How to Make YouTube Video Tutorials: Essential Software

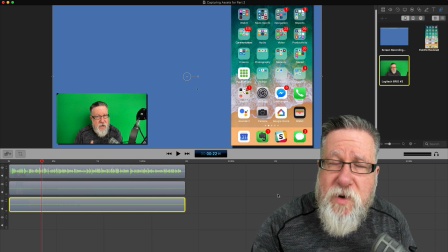But for creating tutorial videos, for creating the sort of videos that we create on YouTube, this is gold. Here, I'm going to show you the reasons, the control we have over each and every element. Let me kind of walk through that and I'm actually just going to use the video that we showed you a few moments ago as a basis.
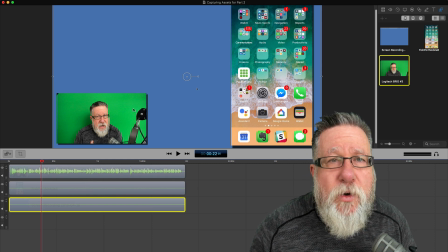So let's begin with our most common question is how do you create your head floating over top of the background, Steve? Well that is using a technique called green screen or chroma keying.
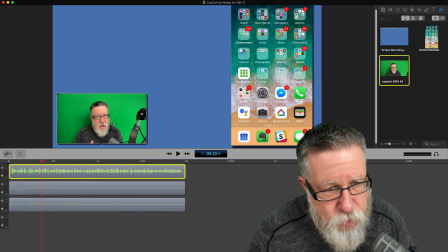What happens here is I'm going to select my video track which we see right here and I've got total control over this track.
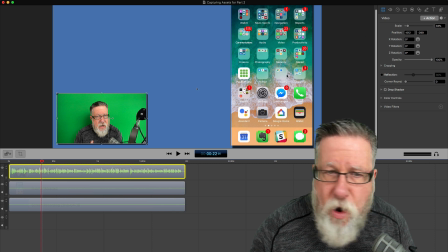I can make the image larger, smaller. I can move it around all through these controls. So I'm just going to scale it a bit larger.
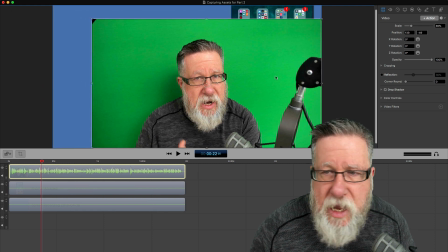I'm going to position it here kind of on the side. I'm going to go down and I'm first of all going to turn off. It creates a drop shadow. It's kind of a peculiarity within this particular tool. I don't know why it does it this way but it creates a drop shadow automatically so I'm just going to turn that off because we don't want that for the green screen.
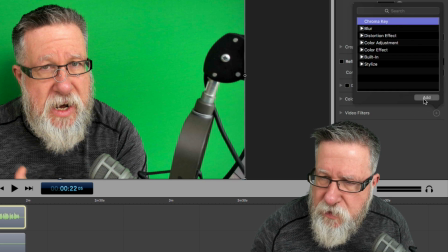But then I'm going to go into my video filters and I'm going to apply a chroma key filter. When I add that, it looks for all the green area and it drops it out.
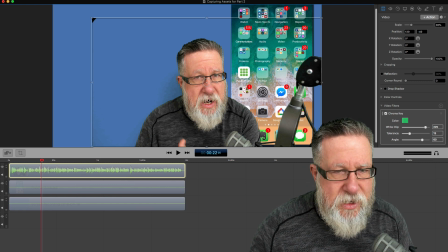Look at how easy it is to create a really quick green screen. You can actually select different colors if you had, say, a blue background or a different color background that would then allow us to key out that solid color. Now in this particular case, I had a little bit of shoot-off over my shoulders. Actually, if I put the video here, you can see I have a little bit of shoot-off there.
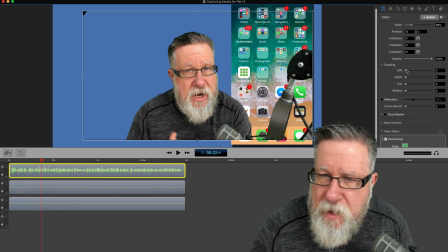I can go in here and I can crop the image just a little bit so that we can't see it anymore. How cool is that? There we go, just cropped a little bit. it and now this video is ready to drop over top of everything else as we're doing it.
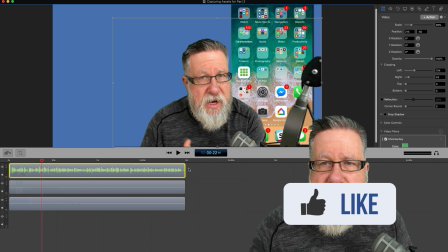It's that easy for me to create a green screen. So that's step one.
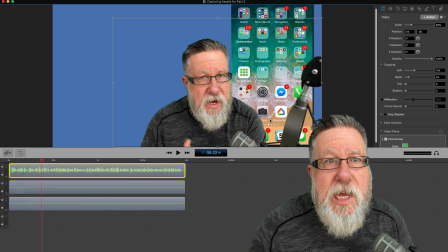Step two is making the computer screen a star of the video.
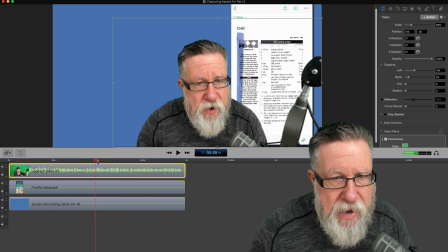So I'm going to move ahead here to where I was showing the background. There it is. That's where I'm showing that.
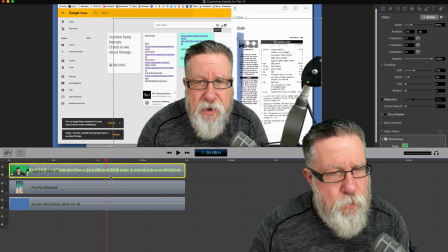I'm actually going to take my video image here and I'm going to say at this point here when we're starting to talk about this, I want my video to get smaller so watch what I do.
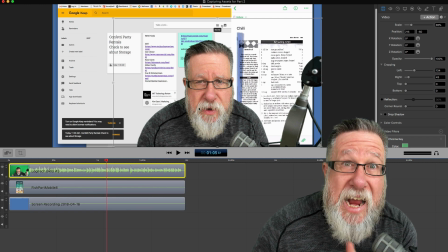I'm going to create something called a video action. I'm doing this on my head, on my speaking head here so I'm going to create an action.
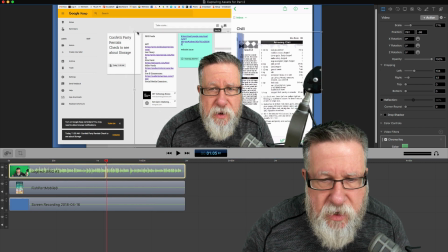I'm just going to grab the sizing handle here and I'm going to resize this video down to
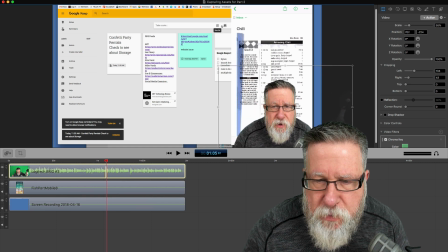here and I'm going to slide it out to the side so that I am pretty much out of the way of the action on screen. Now that creates a video action and this is something that we can use as part of our storytelling process.
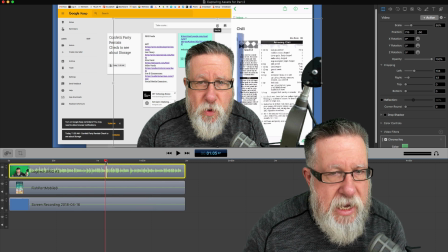So watch what happens to the video here as we do this. I'm going to hit play, do you see how I move down?
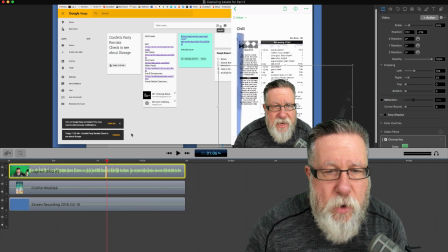So we've got total control over moving all of these assets around. But let's say that what I really wanted to do at this point here was I wanted to showcase what I was showing on the computer screen as well. So obviously I've got the phone screen here still in the layer but I don't really want that there so I'm just going to turn down the opacity on the phone screen so it disappears
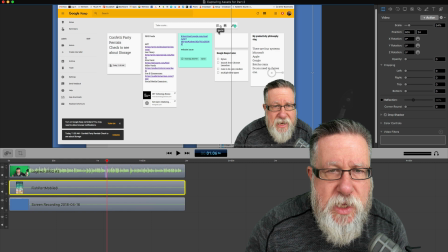and I'm going to want to try and draw your eye to this new list area here where I'm about to click to create a new list. So what I'm going to do is I'm going to select the layer which is my most background layer which is the computer screen as it was being recorded and I'm going to do just what I did to my head.
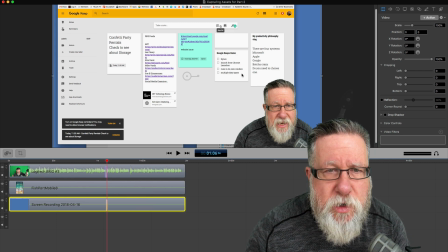I'm going to create a video action and I'm going to use my keyboard shortcuts now and I'm going to zoom it larger.
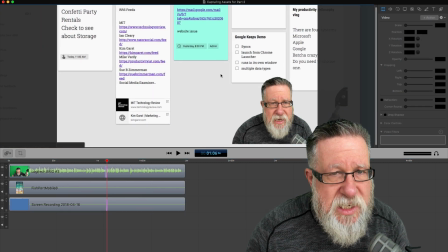So I'm just using keyboard shortcuts because this is the way I really do things.
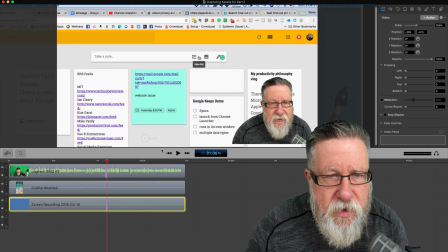I'm going to make it larger and I'm going to position it here and I'm going to make Make it a little bit larger still so
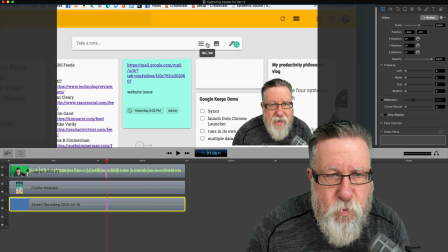that I want to draw everybody's eye to that new list graphic that appears here.
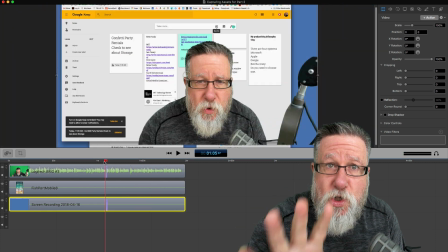So watch what happens now when I talk about storytelling. Watch what happens to this move. My head gets smaller and the computer screen draws out drawing your eye to the label on that screen.
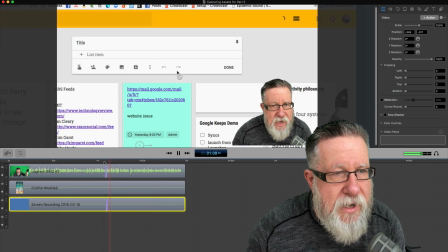So let's play.
I can do it right here by clicking here and by doing it all in real time. time.
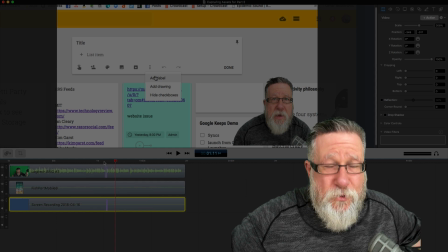So that is the essence of how we create our videos. We use a screencasting tool like ScreenFlow to record all of the different digital assets
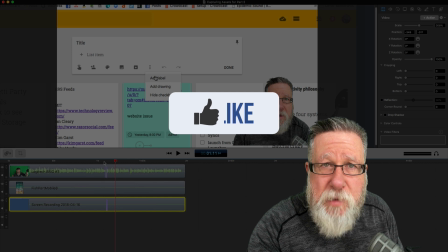in real time that are all laid down in a timeline synchronously in our screencasting software.
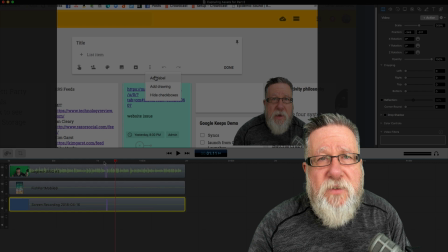Then we go through and we edit them. We modify the different digital assets until it tells the story we want.